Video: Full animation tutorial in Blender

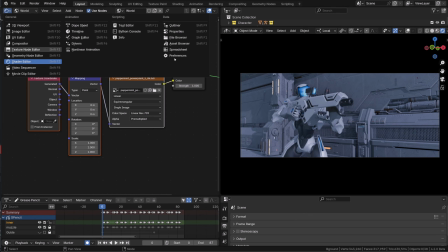[28:45]
You may have noticed that we no longer have the bloom option in Eevee.
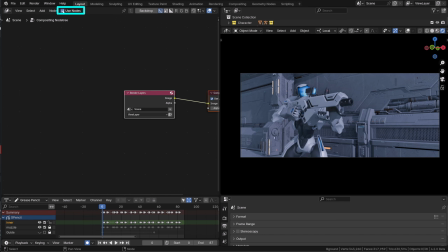[28:50]
So let's open the compositor and enable use nodes. If I press N to open the properties panel and go to the options, we can now enable GPU as the rendering device, and it makes viewport compositing so much faster.
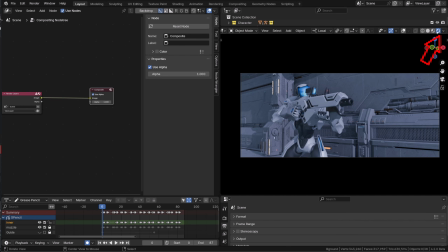[29:07]
From there, in the 3D view, under the rendering option, we can enable compositing only through camera view or always, so that it always appears in our 3D view. Now we can go back to our compositor and press Shift A to add a filter glare.
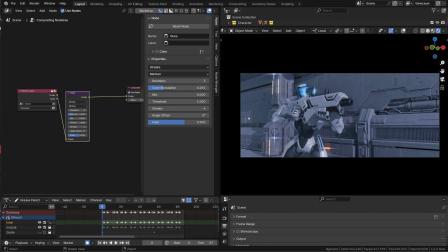[29:25]
This will mimic our bloom. By default it uses streaks, we will switch to fog glow. The lower the threshold value, the more glow we will have. It corresponds to the RGB intensity of a pixel. So any pixel that has a lighting value over 1 will trigger the glow.
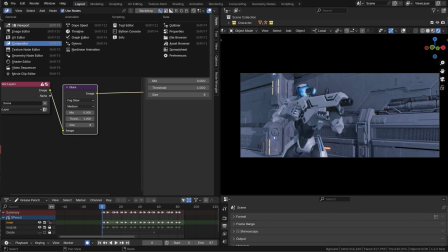[29:44]
So let's add a couple of new lights. I will reopen my 3D view.
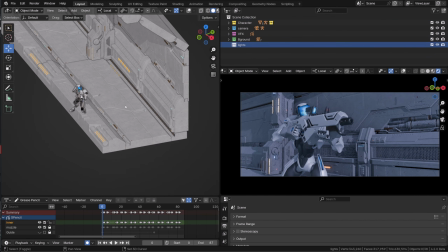[29:50]
I will create a dedicated collection for lighting. And then in the 3D view, I will press Shift A to add a light area light.
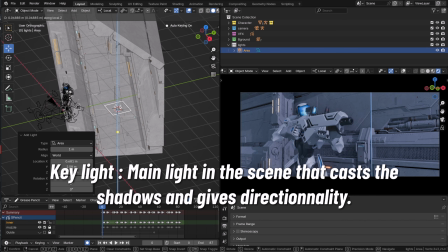[29:58]
Our directional lighting or key lighting is already achieved by the HDRI.
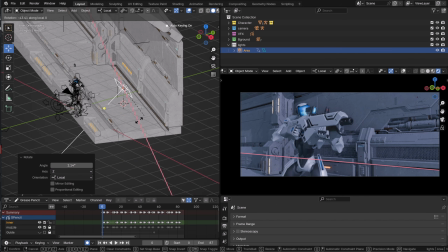[30:05]
I want to create a rim light to make the character pop out a little bit.
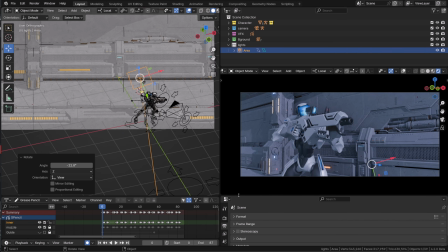[30:09]
So I will position the area light in the back of the character and I will rotate it so that it more or less points toward the camera.
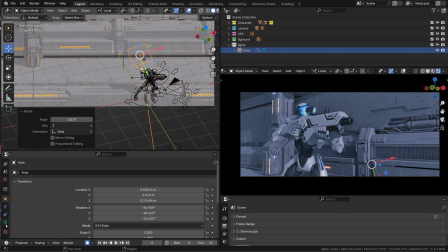[30:16]
The great thing is that our HDRI kind of brings a very cool lighting,
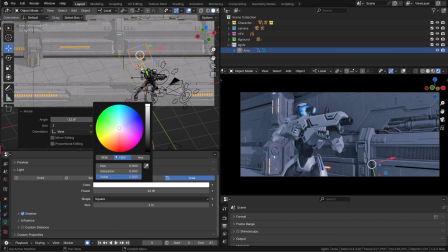[30:22]
but we have orangey yellow lights in the background.
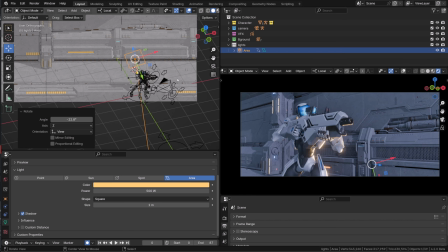[30:26]
So I will create a yellowish orangey rim light to create a nice color contrast.
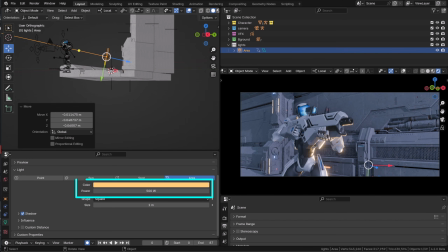[30:33]
We can give this light a pretty warm color, and as a power of 500 is a little too much, I will tone it down to 300.
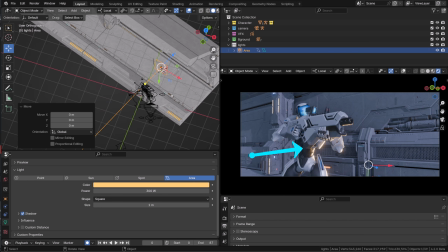[30:42]
I like how it looks in my rendering. We can now create a second rim light that will light our character from the other direction.
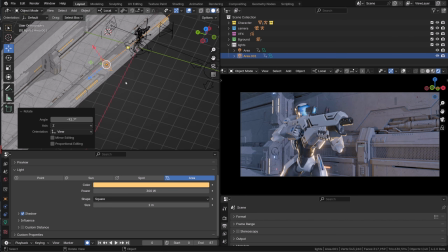[30:51]
We can simply duplicate our existing light, put it in the back of the character.
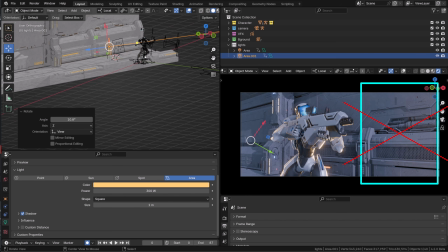[30:56]
I will reposition and orientate it so that I don't have too much influence on the wall, and I will change its color to a colder color.
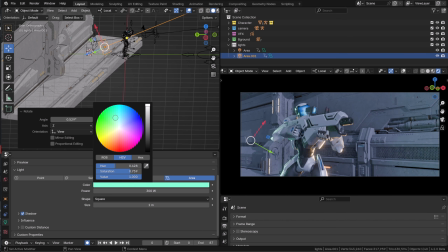[31:05]
This is something I do in almost all my rendering, having a very warm rim light and a cold rim light on the other side.
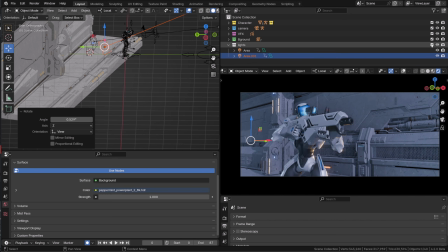[31:14]
It's not super original, but it works for me and I'm not a lighter.
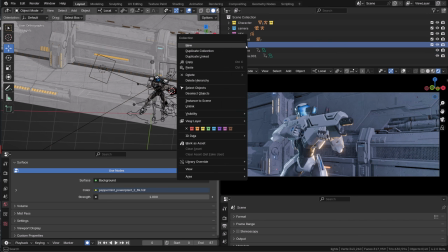[31:19]
So we now have our two rim lights. If you want, you can put them in a dedicated collection.
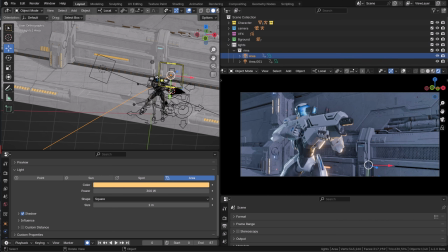[31:25]
And what we are going to create now is a few lights just to create some kind of indirect lighting from the lights in the background.
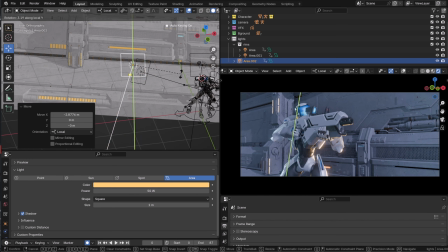[31:34]
There are some kind of LEDs on the column, on the wall.
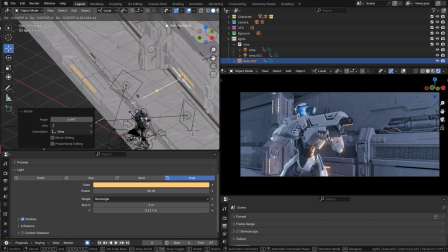[31:39]
So I will just align the lamp and I will try to light a bit the surroundings with the same tone and color.
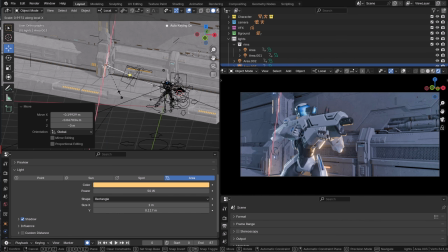[31:47]
But I will keep it very low. The idea is just to bring some appeal to the scene and more colors.
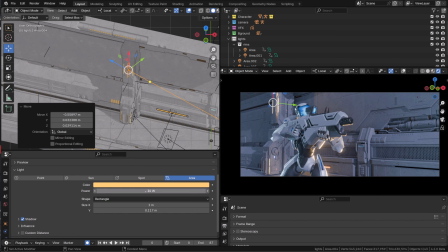[31:53]
I will create a third rim light on top of my character so that the head of the character pops out a little more.
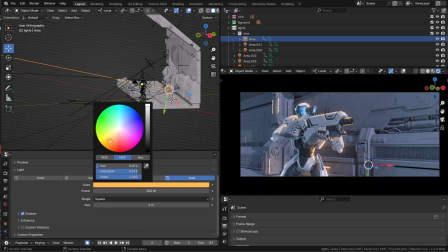[32:02]
And I will create a last light, some kind of a supportive key light that will light our character
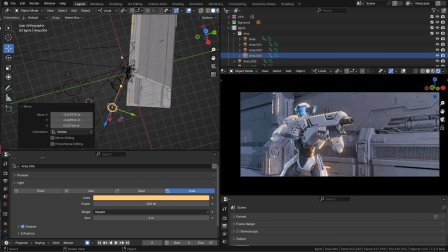[32:10]
from its front so that it stands out a little more compared to the background.
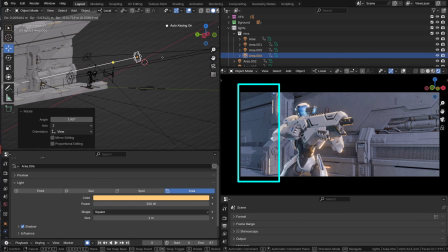[32:15]
I also like the fact that the far background is cold and the foreground is warmer. I do like what I see now, so you can move the different lights in different collections just for the sake of organization.
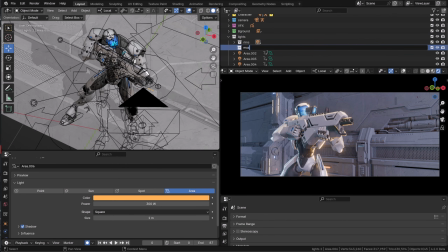[32:30]
One thing that will really help us creating convincing muzzle flashes is to have light coming from them.
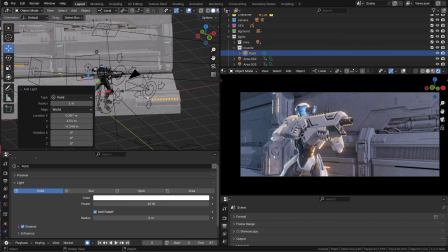[32:38]
To do that, we simply need to place a point lamp in front of the gun.
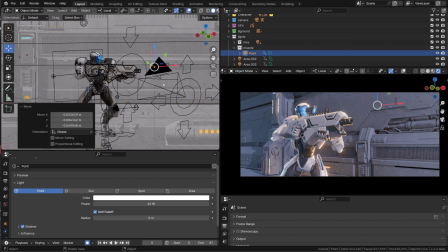[32:44]
Don't put it right at the end of the muzzle or it will only light the tip of the gun.
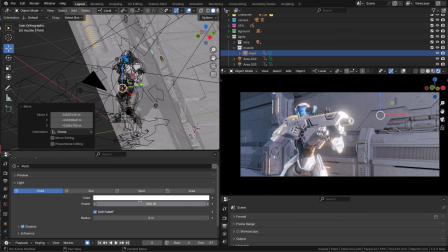[32:50]
Just move it a little forward, like 50 centimeters to 1 meter.